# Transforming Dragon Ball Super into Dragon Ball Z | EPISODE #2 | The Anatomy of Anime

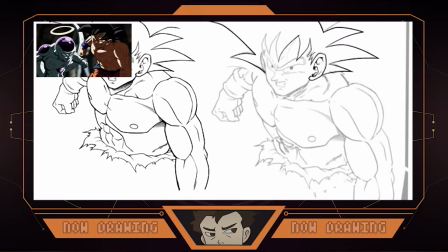[16:16]
But for this one, while I don't think it's the most iconic or polished,
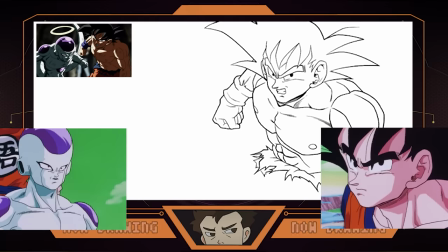[16:20]
I think there's no style more fitting for this occasion than Masahiro Shimanuki's.
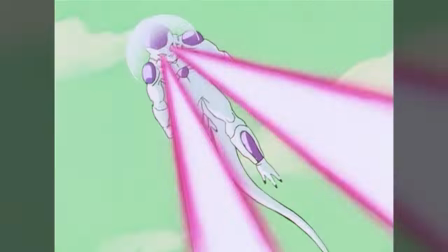[16:25]
The style that very much defined the very first time Goku and Frieza fought will now be attempted by me to depict their final moments fighting alongside each other.
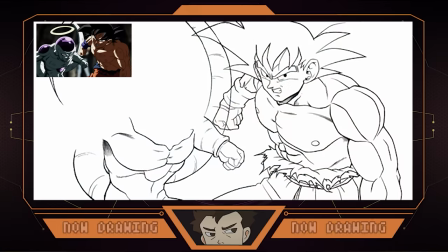[16:34]
And let me tell you, this one was an absolute nightmare. On top of there being two characters for me to draw, I had to do so in a style I'd never attempted before. And littered throughout these drawing recordings are my trial and error processes. At numerous times, I was consulting friends,
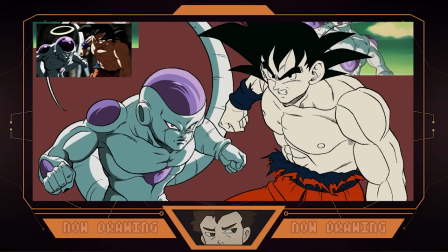[16:50]
starting over and tweaking different aspects of this drawing to try and get as close to the style as
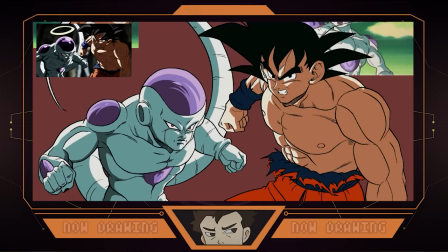[16:54]
I could to try and make the characters look like they were during their first fight's opening moments. With this piece, I found myself drawing into the early hours of the morning, and in the end, I think it turned out quite faithful to Shimanuki's old style.
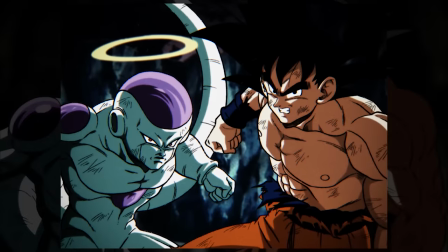[17:06]
And with the filters added, I can safely say that I'm very happy with how it turned out.
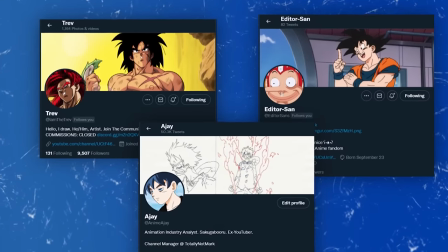[17:12]
In the end, I couldn't have done this once again without Trev, Anime AJ, and Editor San.
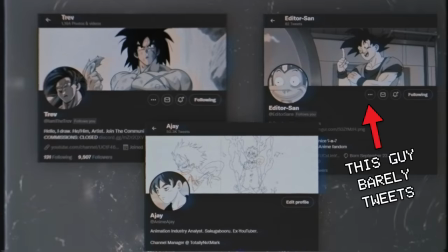[17:17]
Links to all their socials are in the description, so if you haven't checked them out, I highly encourage you to do so right now.
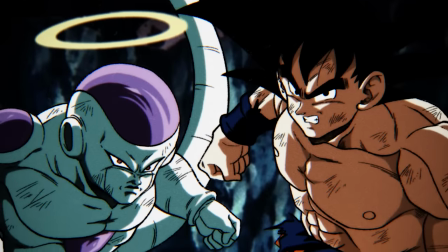[17:22]
Making these videos was incredibly fun, and I hope you had some fun, and maybe learned something here and there too.
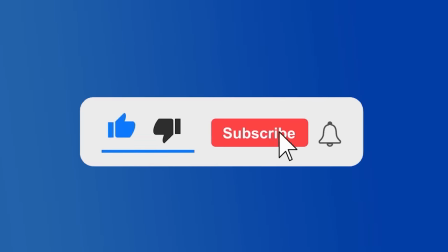[17:27]
As always, I've been Tully Not Mark, I'll see you all next week, and thank you so much for watching.